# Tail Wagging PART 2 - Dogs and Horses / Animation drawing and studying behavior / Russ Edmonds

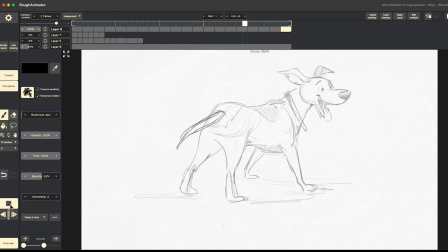I just want to show you how to put this together. Just have some fun. Let's do a quicker wag.
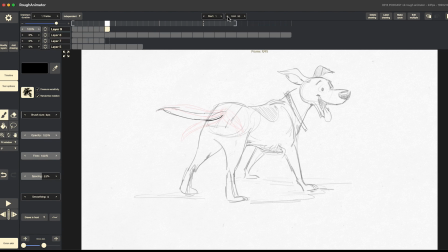You can see I'm using a little perspective, so it looks a little shorter, but it's actually coming at you. Let me show you a quick cartoon cheat tail wag.
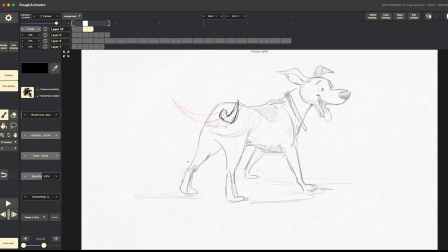I take 2 outside extremes. Then what I'll do is put a breakdown in between, like 2/3 of the way to one extreme, and then 2/3 of the way back to the other extreme. And so it's like a fast out, slow in.
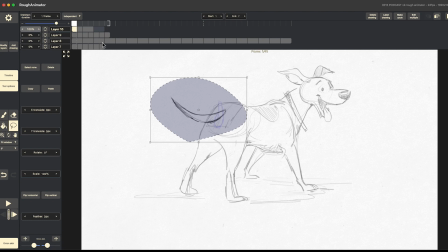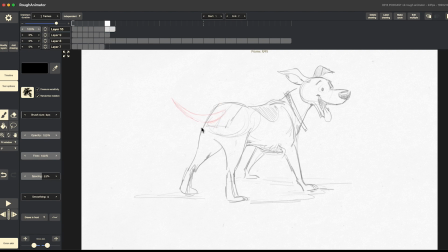Now I'm going to put in some multiples to act like a blur. You can see how it moves.
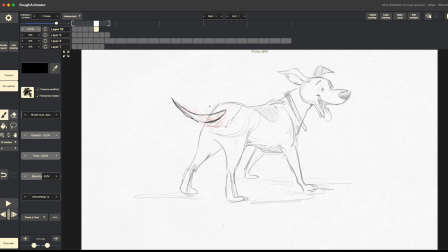If this were actual production, I'd break the cycles into many different extremes, so you wouldn't notice it's a cycle.
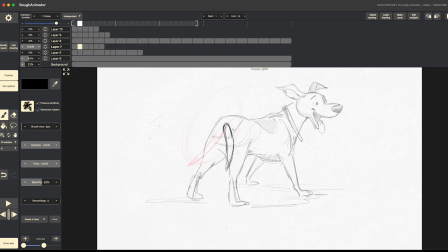And let me try to do this windmill helicopter thing again. See if I can get this working. Right over the top. Oh, that's silly. Let's try this.
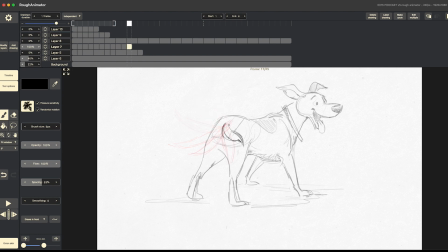I've seen a lot of little dogs wag their tails like this, where they get really excited and it goes right over the top in one direction. Now, if this dog were moving, it would make a lot more sense. The tail can bend a lot more than you think it can.
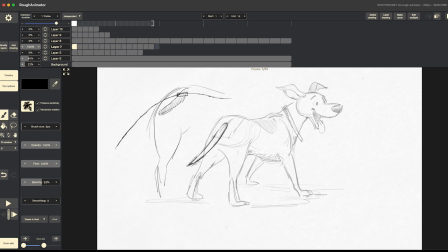It starts bending from that break point and uses over 20 little bones to flex.
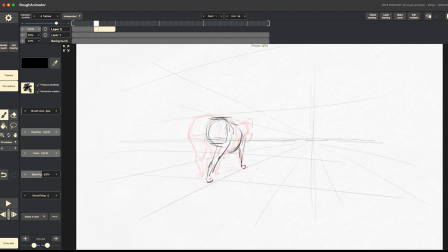Now I'm going to animate a short walk. I tried to explain this when we were looking at the sketchbook. When a dog walks, and is happy, the tail's gonna move with the legs and the hip, back and forth and back and forth. So the first thing I'm going to do is a short
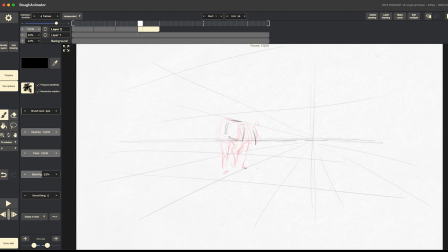3/4 rear walk going into the distance so I can see that hind end. You see me drawing the ups and downs of the walk.
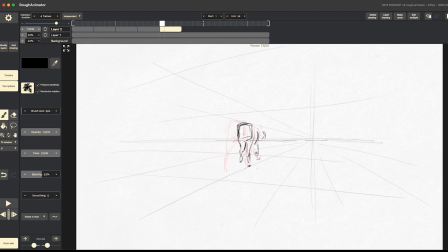I'm animating on 4s, drawing those extreme stretches of the front leg and then the extreme stretches of the back leg.
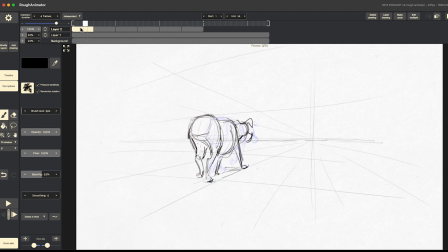Now I'm in-betweening on 2s. And yes, this walk is not out of my memory, although it should be as many times as I've done walks.
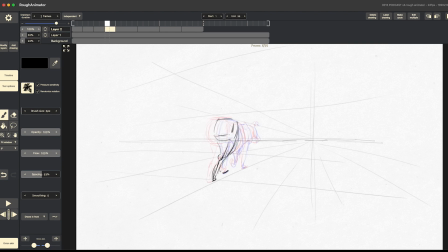I'm using a walk cycle sheet that I've drawn for reference. When you animate a walk so often, you get used to how all the movements fit together. You can see how rough I work. I don't care about what my drawings look like. I just want to get it to move right.
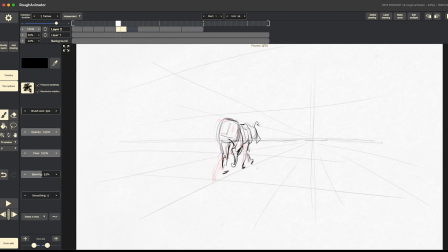I can always make it look pretty later. If you're a really good draftsman, you could probably do this in less passes. But I sure do enjoy animating this way. It's just fun.